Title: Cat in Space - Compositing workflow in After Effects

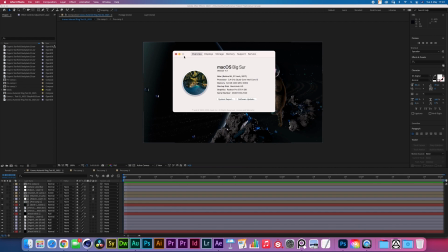749s
It's a 2017 iMac, and it's really not doing what it should be doing anymore.
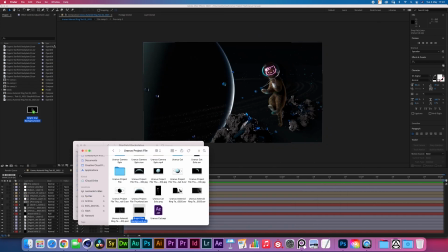757s
That's the big bright star. Cool.
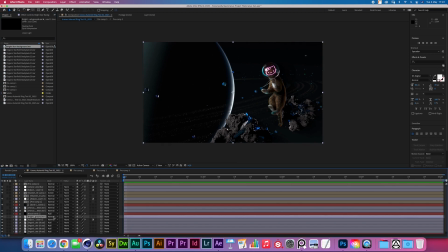763s
Nice. Ooh, I like that.
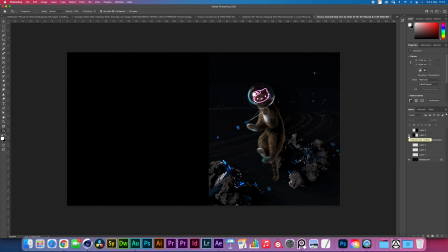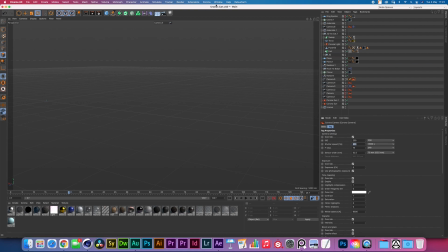771s
I think I'm gonna be rendering a Caustics Pass. Let me see if we can get that working.
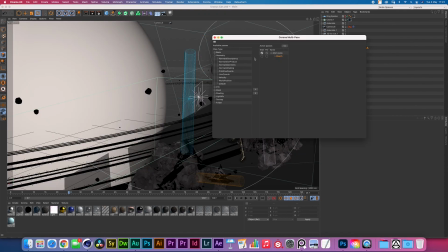778s
Let's go to the multipass. We don't need the Z depth anymore. Get rid of that. And light mix, shading, lumen glare, components, shadow, caustics.
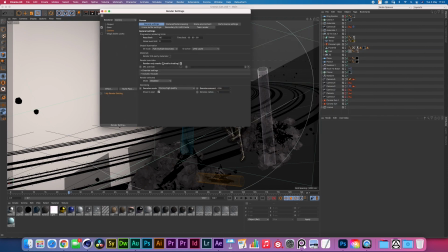792s
There you go. Then render only masks, disable shading. Check this, and you'll be able to only get whatever is that you set up in the multipass. We don't need any of this. And then what I'm thinking of doing is cutting out this Hello Kitty,
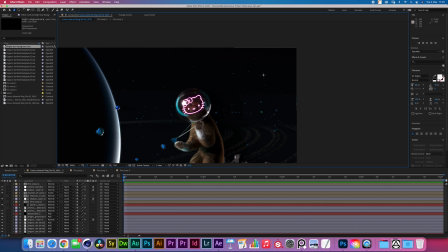810s
pushing it a little bit back right behind this, and then blending it almost as if the glass is double layered. And screen matte. Yeah, that's not gonna work.
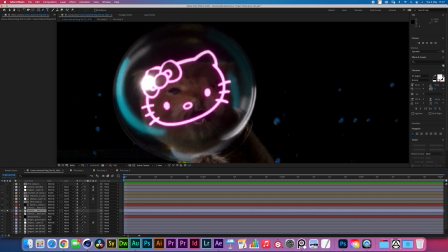827s
What we can do though is not think of a universal solution and just rotoscope this. Or, you know what? We're not gonna do that. We're gonna do something else.
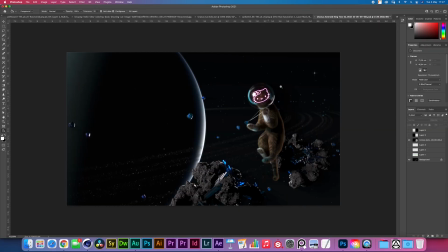840s
We're gonna go right here into Photoshop, and we're gonna use this thing.
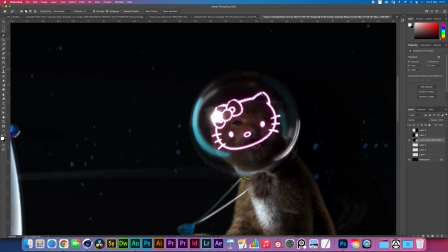846s
There you go. Yes. That's more like it. Right. Just duplicate that. Does it look fine? Looks okay.
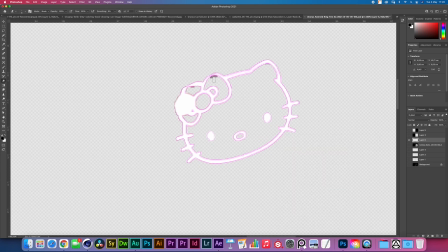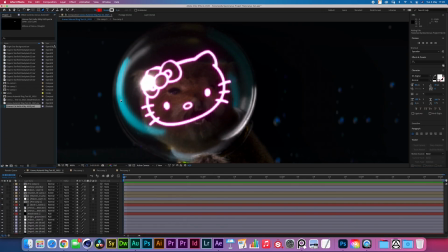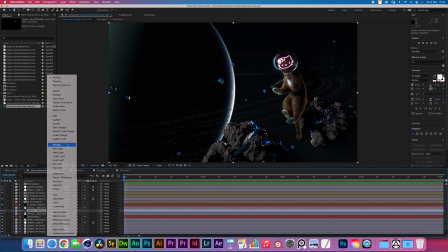872s
And then if I set that to overlay, okay, it's not exactly it yet.
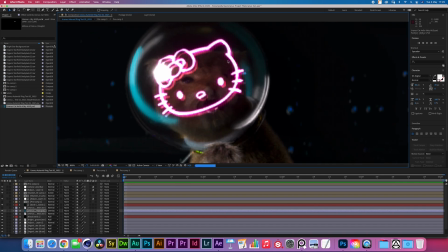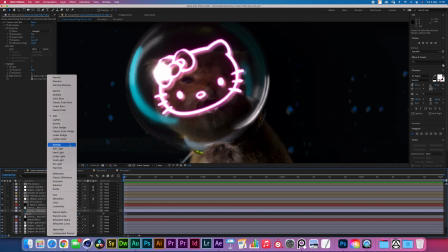890s
Add does not provide the look we're going for. Overlay is getting pretty close, but I feel like it makes it a little bit too contrasty.
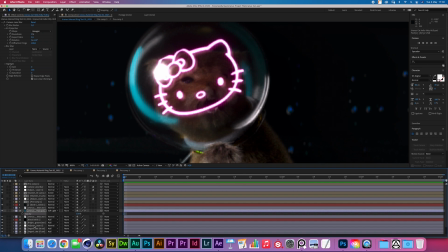901s
And soft light. Soft light is fine, but it's not, it makes it a little bit milky.
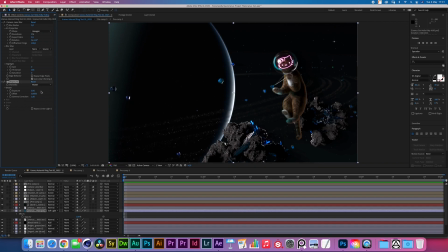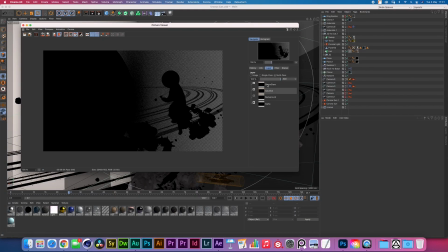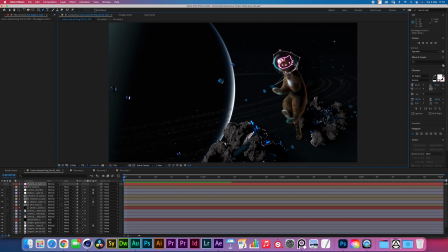922s
Gonna add a little bit of a pink glow. This might look like shite, but we never know.
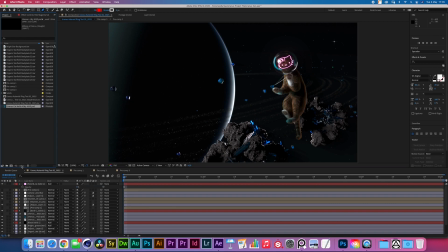939s
It works, but not really. Let's switch this to 32 bits. See what it changes. Oh, there you go. That's looking better. Yeah, now we can bump it up a bit.
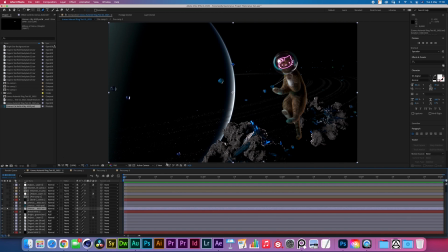957s
I'm also gonna take this main layer here, and I'm going to, I want to add a little bit of a blur that goes right at the edge of this planet.
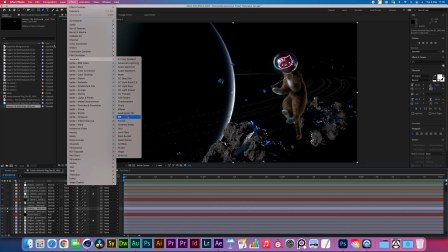966s
So I'm gonna duplicate it, go to generate, fill, make that black.
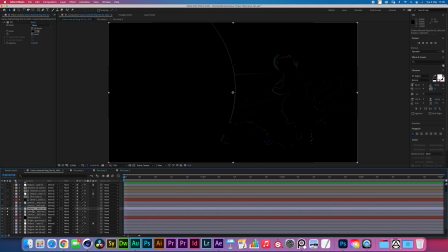975s
It's pretty cool though. Make that black, duplicate that layer, make that white. I guess the order should be the other way around.
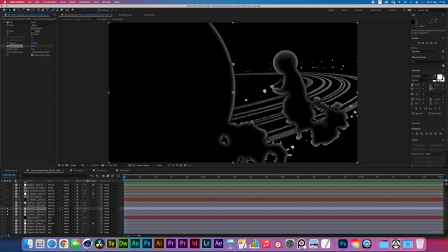991s
Give it a Gaussian blur of about 60. Yeah, that's cool.